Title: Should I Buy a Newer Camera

Today's video, we're going to be talking about some of the tips, tricks, and techniques that I use in order to level up my overall filmmaking, cinematography, lighting, etc. And the first thing that I did when I was kind of starting out a few years ago was bring a camera everywhere.
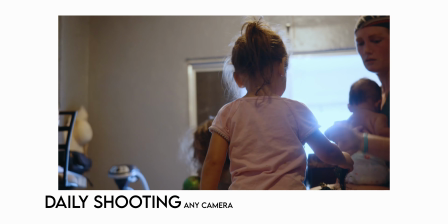(0:14)
I don't care where I was at, I always had some sort of camera, even if I just had my cell phone. If I had this 77D with me and I was just out filming my family, essentially whatever opportunity I could find in order to film and put together a short project or a short video, I would do it. Today, we're going to be talking about how to shoot better content. Turn on this AC. The AC is a little loud, isn't it? Better videos, just as a whole.
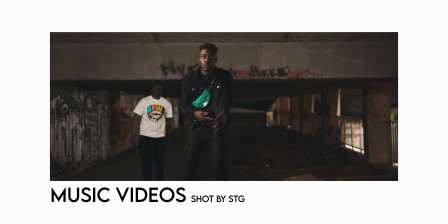(0:38)
Over the past couple years, I've been able to shoot a couple hundred music videos, and so I would say I'm pretty much,
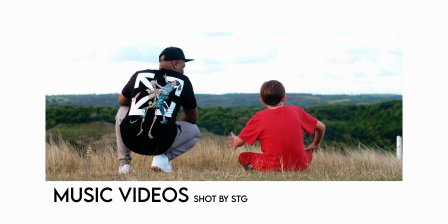(0:45)
if you take your average video shooter, I'm probably 2 times better than your average video shooter,
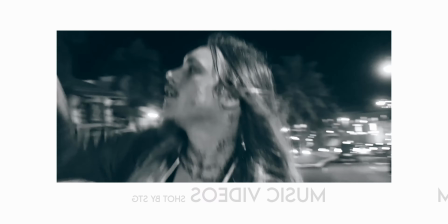(0:51)
which actually isn't that good. I picked up a few things along the way that I want to share with you guys here in this video.
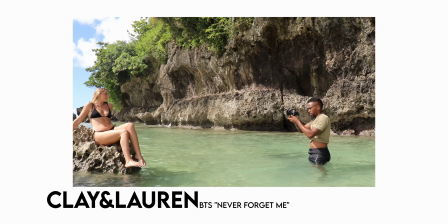(0:56)
I think I'm going to talk about exposure, how I set my color and white balance.
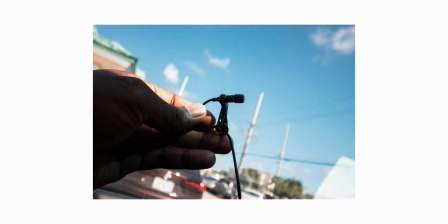(1:01)
I'm going to talk about what I'm using to get my audio, and then I'm going to talk about composing shots and how to make your shots look just a little bit better than the person next to you.
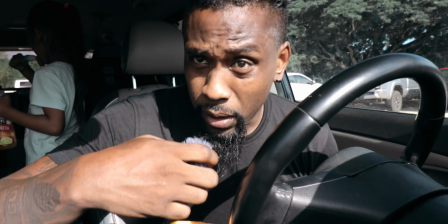(1:10)
Okay, so here we go. Right off the bat here, we can see that my face is a little bit overexposed.
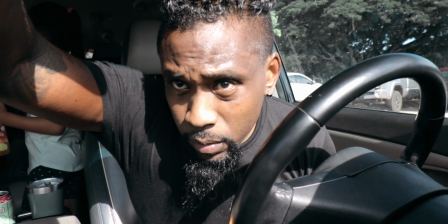(1:17)
So what we can do is turn it down a little bit.
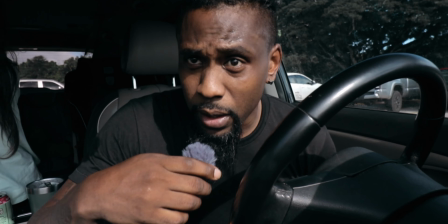(1:22)
This is an ND filter. This is the advantages of having ND filters, and when the clouds come out, then you probably have to turn it back up. ND filters are cool if you plan on shooting professional or semi-professional video,
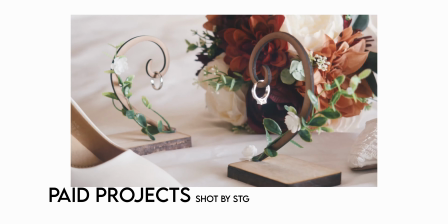(1:35)
or if you plan on charging anyone for music videos or weddings or whatever, and you don't have an ND filter, you're fucking up.
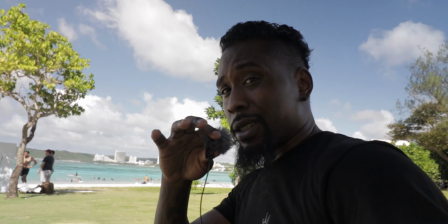(1:42)
As you can see, I'm a little dark right now, and that's because I actually chose to expose for the background, because if I didn't, this is what you would get.
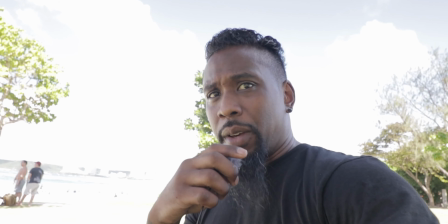(1:52)
Now this is me exposing the image to my face, and as you can see, you can't even tell where I'm at right now.
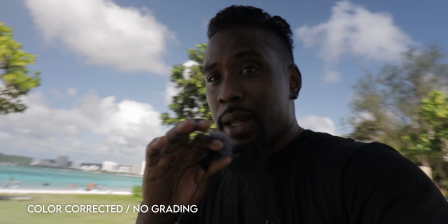(1:57)
So to me, just in my opinion, it's always a better idea to just go ahead and get the surroundings so that people can tell exactly where you're at,
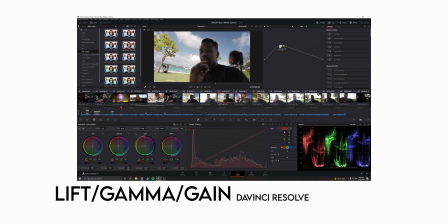(2:05)
and then just kind of bring up the shadows a little bit in post. Also too, if I'm exposing for the lightest parts in the image, I don't have to ever worry about blowing anything out in any one of my clips.
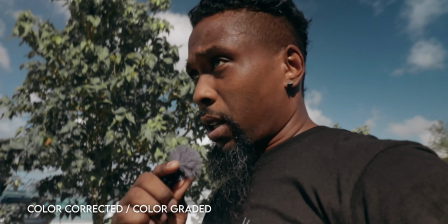(2:14)
I can just simply bring up the shadows in post.
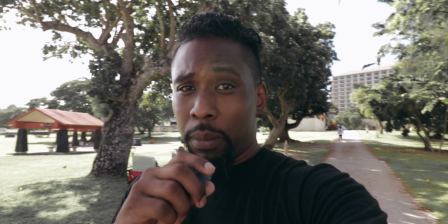(2:17)
So like in this image right here, man, you got most of the background blown out, but since I'm in the foreground, and I want you guys to kind of focus on me more.
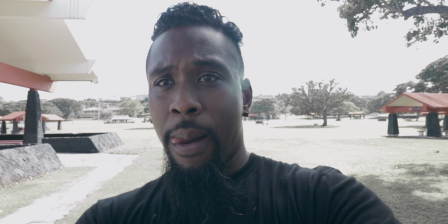(2:25)
Maybe if I had this framing, I would kind of switch it up a little bit. And maybe I can go with something like this.
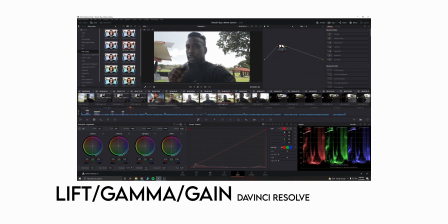(2:32)
So you guys got a couple different options, man. It all depends on the scene. Every scene is different.
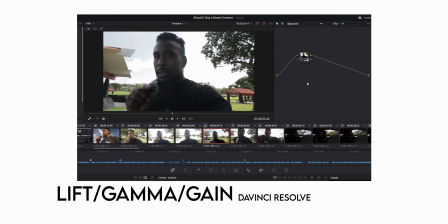(2:37)
Not every scene is exactly the same. Where'd you get that stick from? You guys can see how dark this shot is.
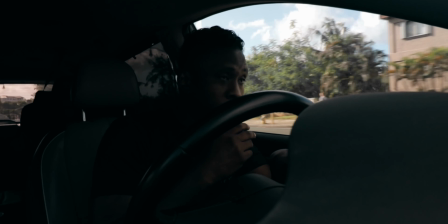(2:43)
You can't even see my face, but it's okay, because I chose to shoot it like this.
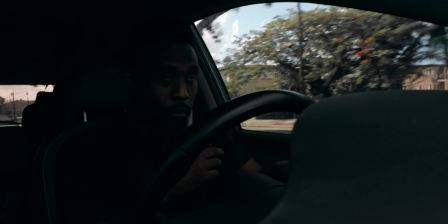(2:48)
I chose to expose for the window, and I can use this for, let's say, a B-roll shot.
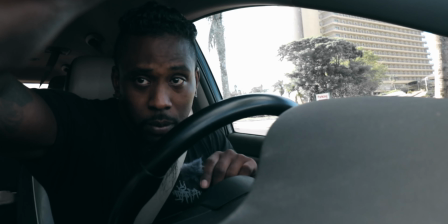(2:57)
If I wanted to turn this into a talking head shot, I would just simply turn the ND filter, and now you can see my face.
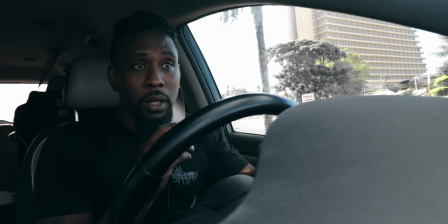(3:04)
The background is a little blown out, but it brings a little bit more focus to the person talking.
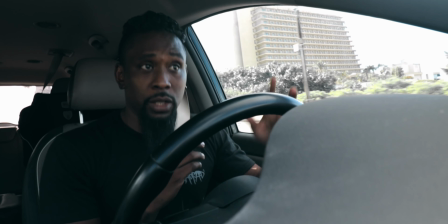(3:10)
So it all depends on the content that you're shooting, what the purpose of the actual clip is for, and then making your decision based upon those factors. Let's talk about audio. I think the best way to get audio for me, just personally, is to use a wired lavalier mic and just connect it directly to the camera. Just so you don't have to worry about like batteries running out and just worry about like other signals interfering with your audio. But audio, super important, a great way to level up your videos. This particular mic as well also comes with a wind protector or a dead cat. And as you can see, it's pretty windy out here, and you shouldn't be able to hear any of the wind through this wind protector. Okay, so just to give you guys a little bit of comparison as to what this microphone sounds like when it's not plugged in. This microphone's not plugged in. I know you guys can't hear me, but I want you guys to hear what it sounds like when you don't use a microphone. This is what it sounds like just coming straight out the camera.